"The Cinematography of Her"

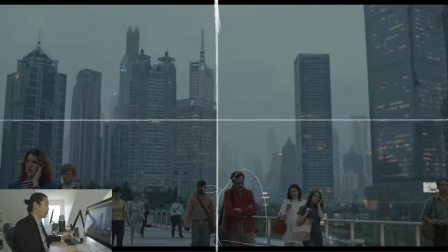We are breaking it that way, and he's below the city. Still horizon of the frame is here, so he's still above it. We're not like looking straight down at him where the horizon would be up here, but he is definitely a small person in this big city, and this landscape here, which is all CG, I'd imagine,
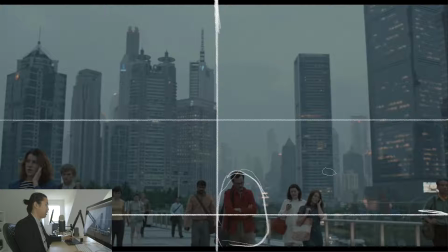just starts to give you the setting that this is a in the future, like the near future, like 2050, 2060, something like that, but it's definitely in the future, and he is red against this blue environment.
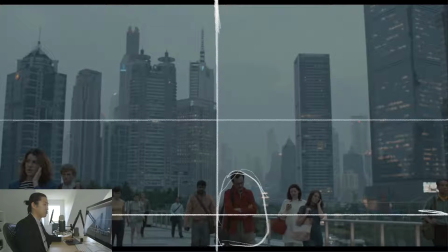So, what's happening in this introduction is that here's him on the subway,
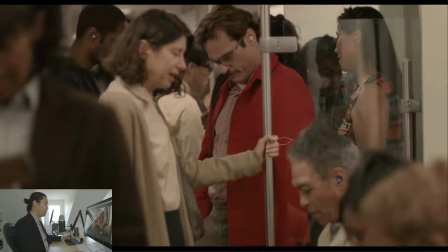is that the shallow depth of field and the way that it's framed and the way that you kind of don't associate with these people, they're kind of blank. All the people around him, is that we're showing that he's isolated, but the red jacket, the red shirt, and he's dressed well, and he works in this like beautiful office.
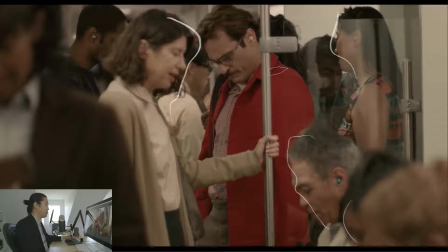Like, I feel like his life is okay. He's doing okay in life, but he's isolated right now, and we see that, and it's being shown us.
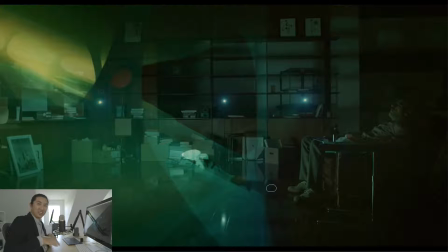That's being shown to us. And here's him playing that video game, that game where he's like running through the world with this little virtual character. And I want to play this video game. This is like the Vive in a couple of years. It's all just to show that, I'm not reading into the green lighting all that much.
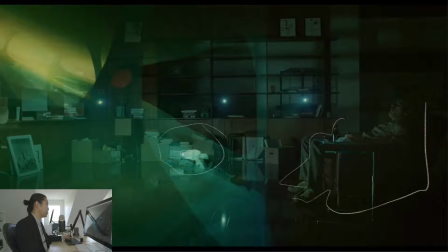It's just that he's in a dark room by himself, and his room's, it's kind of a mess. Why are these boxes, like, is he moving? Like, what's going on in his world? It's a little bit messy. it's a nicely designed office.
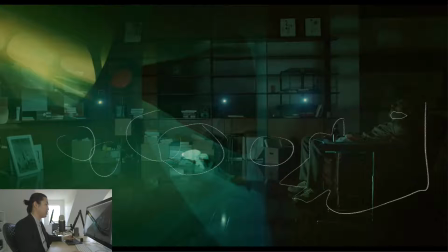I mean, I think I'd have to assume that in the future things are still expensive. He must be doing fairly well, but he's clearly sad and he's clearly alone.
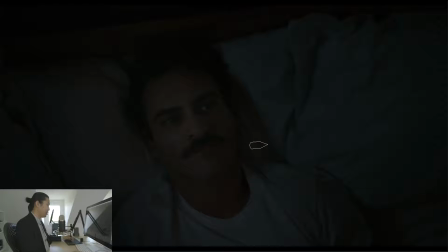And so this is a scene. It's hard to see maybe on the computer, but this is the first time you see him alone in bed and he's lonely. You know, we learned that he's been recently divorced, about a year ago, something like that. And you know, people allude that he's not dating, so he calls this like chat room that's just like it's like the equivalent of like,
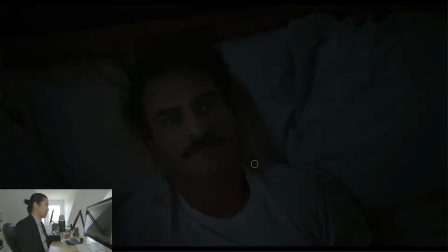you know, an online like sex chat room or something like that. And he talks to this like really kind of crass automated sex chat thing, and he has like, you know, phone sex has phone sex with that operator, or maybe it's probably not a real person.
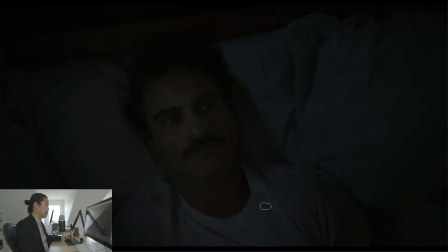It sounds like it's a recording. And we see him alone in his bed, and kind of a dark and lonely scene. I think if you ended the movie here, you'd be like, I feel really dirty and creepy that I just watched that. But it does open up a lot farther into that.
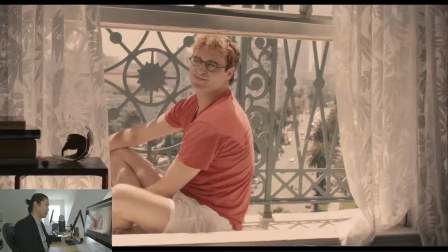So here's a flashback. So to contrast kind of the lighting and what it looks like, this is a flashback to when he was happy, and we start to learn about his wife that he's now separated from and about to get a divorce. We come back to these flashbacks every once in a while about his past life.
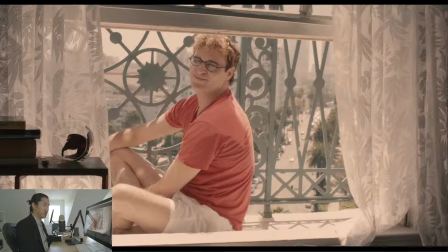You know, he says it. He's like, you know, I think it was this movie. They say that, like, you know, the past is a story that you tell yourself. There's a lot of great one-liners like this in this movie. Spike Jonze is an incredible writer. I have so much more respect, just more respect.
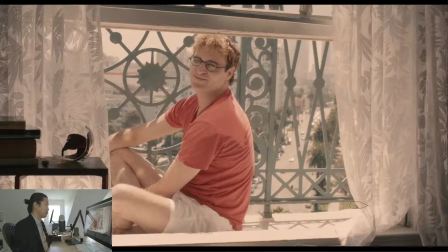Not that I didn't have it before, but I have so much more respect for him now that he wrote this movie, and how much it resonated with me. So this is a flashback with back when he's like kind of like seems like early with his wife at the time,
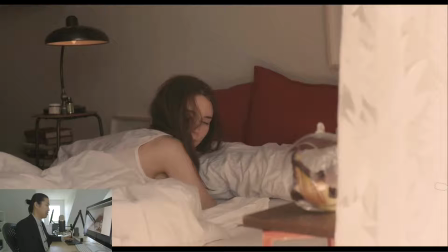you know, and they're in this sunlight space, the sunny apartments, and then they show them moving into it,
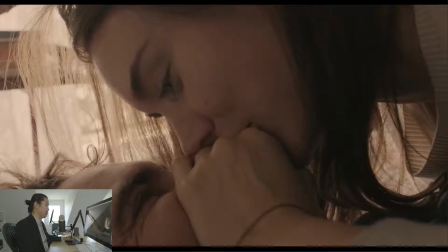and they're just having fun together, you know, and doing like new love stuff.
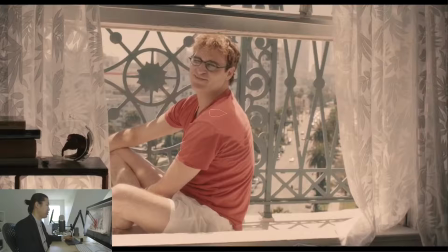And just to contrast like the kind of lighting that's in this world, it's very overexposed, I would say. Not overexposed like blown out, but bright. It's a bright scene. And then this kind of color correct where they crush the highlights down and tint it a tiny bit warm, and the blacks are a little lifted as well.
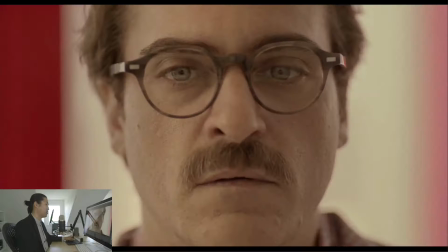That's the look, and I kind of see it here as well, but this has a little bit more of a down tone.
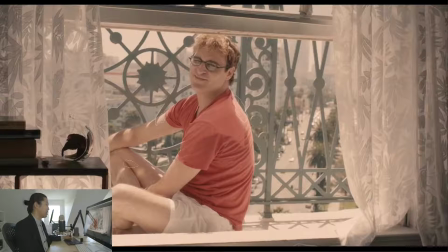Whereas this stuff is they let it go hot, they let it go bright on him and blow it out. This is his flashback. This is the story that he's. I don't know if you guys hear the helicopter outside of the plane. This is the story that he tells himself about his past, and that's his like kind of like ex-wife.
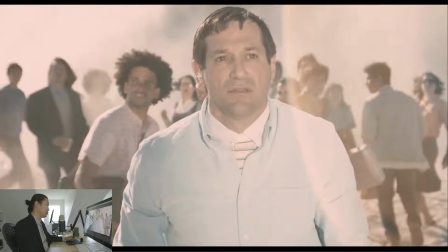So we're moving into part 2, where I'm calling it meeting the OS. So this is when he meets the OS. And he's walking outside, and actually I'm going to cut to these ones. I have the order wrong here.
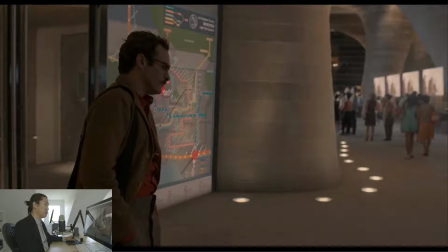I'm going to throw these up here first. This is where he meets the OS for the first time. And I'm going to also talk about a filmmaking technique that they used in this film where we're basically dollying or steady-camming, following alongside the character,
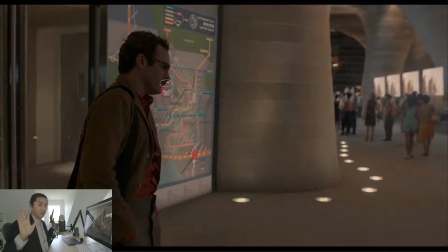Theo here, and we start wide. We start in a wide shot, and as we dolly with him, we get closer. And that's something that happens over and over in the film. And I'm still trying to work out what exactly that means, but it's something that happens over and over in the film. And I kept noticing it, and I haven't spent a ton of time thinking about it, but it's something I noticed, so I wanted to call that here.
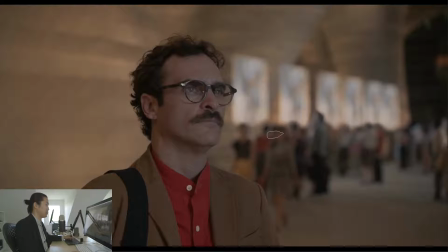So we see this medium shot, not too wide, but as we dolly forward, we do end up in this kind of close-up, and he's looking at this advertisement that's on some TV screen.
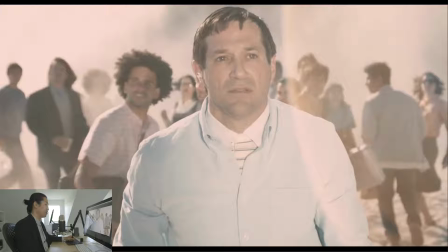And what immediately hit me, even the first time watching it, was that these people this is the ad that we're looking at here.
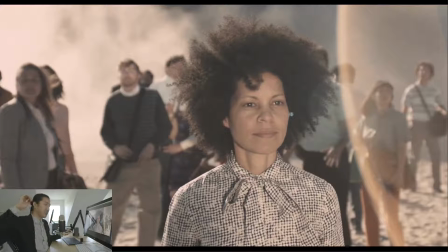They're staring at something, and it's light. It's light hitting them in the face, and we have this flare here. And it's just like he said in the beginning of the movie. He's like, you know, I met you, and it was like a beam of light was hitting me in the face. And that's what's happening to these people in this advertisement. You know, what they're looking at this light source, and it's something is illuminating them, and something is making them happy.
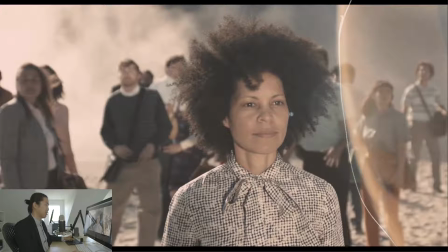And I think that's what the advertisement's alluding to that the OS will do.
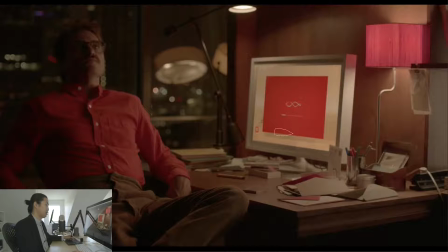So he goes and gets the OS, and he's like, oh, okay, there's like a new OS that's gonna like help you with your life. That sounds like a good idea. And what I want to talk about in this scene, other than these beautiful practicals, is more about the coverage. So if you know about the 180 rule,
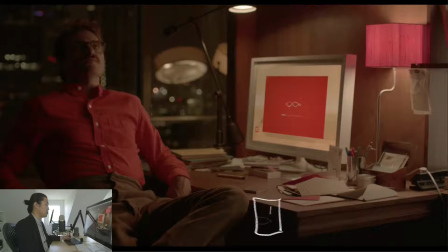if we have, say we're gonna look straight down, say this is the desk with the computer on it, and say that this is him looking at it. So the 180 rule basically draws a line like this, and right now we are on this side of it. I should have drawn this higher in the screen,
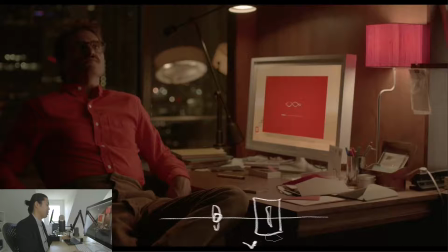but we have the camera looking at him this way, so that when we do coverage, it should be on this side, and this angle should be on that side. That's how we would keep the eye lines correct, so that he's always looking to the right and the computer's always looking to the left. That's what the 180 degree rule is for. It's just for legibility in the filmmaking process.
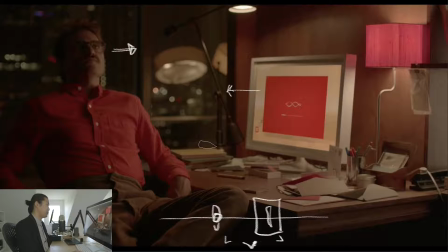But what filmmakers like Spike Jonze and more advanced filmmakers use is they break the 180 rule. And I think people have heard this, but it's like, why do you break it? This is a really good, an interesting example of when they break it. And I think it's something I didn't pick up until the second time I started looking at these frames.
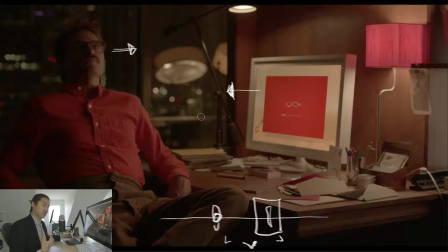So when we're on this side of the desk, I'm going to say this as far as like my read on this scene and how this works out for the whole movie. When we're on this side of the desk, looking at him this way, on this side of the line, he thinks of the OS as a computer.
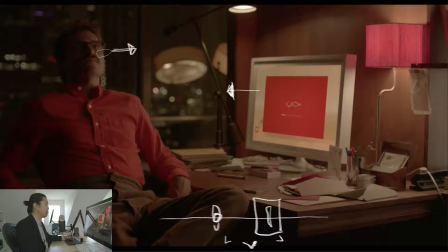He doesn't think of the OS as a personality or something that you could have a relationship with. This is the very formal way of seeing a computer. So when we're on this side of the line, he's on that side, computer's on that side. It's just like, you know, how you think about a computer, how I think about this computer.
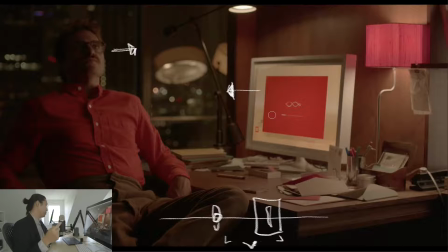I'm not in love with that computer. Don't listen to him. You know, so basically when we're on this side, I think that we're like, as an audience, like we don't quite buy that this is like a real personality yet.
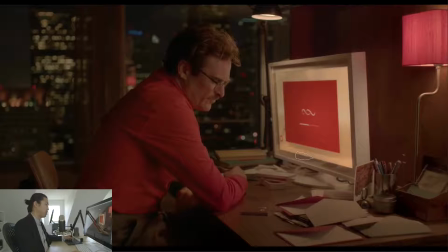And so he starts to talk with the OS, and it's kind of engaging. He switches it to the female voice, and the OS is born. The personality is born. It's generated based on his relationship with his mother, was the question. And we're still on this side of the scene, but we see him leaning in. He's starting to engage more with this. And we see this red throughout all these things.
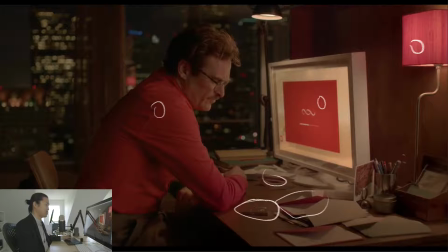I mean, so there's something there. And it's red. Is it love? Is it as simple as the red means that he's in love, you know, and he's looking for love?
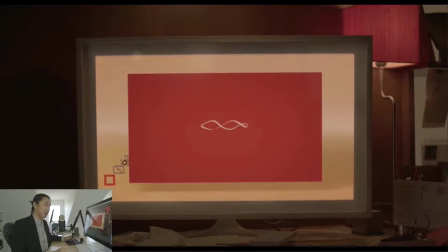I'm not sure. So here's how you do a pivot on the 180 rule. Now, I'm going to do it here. So now we have our desk like this. That's a terrible try. Here's him. Here's our line. We started on this side of the world, and then the close-ups were that way.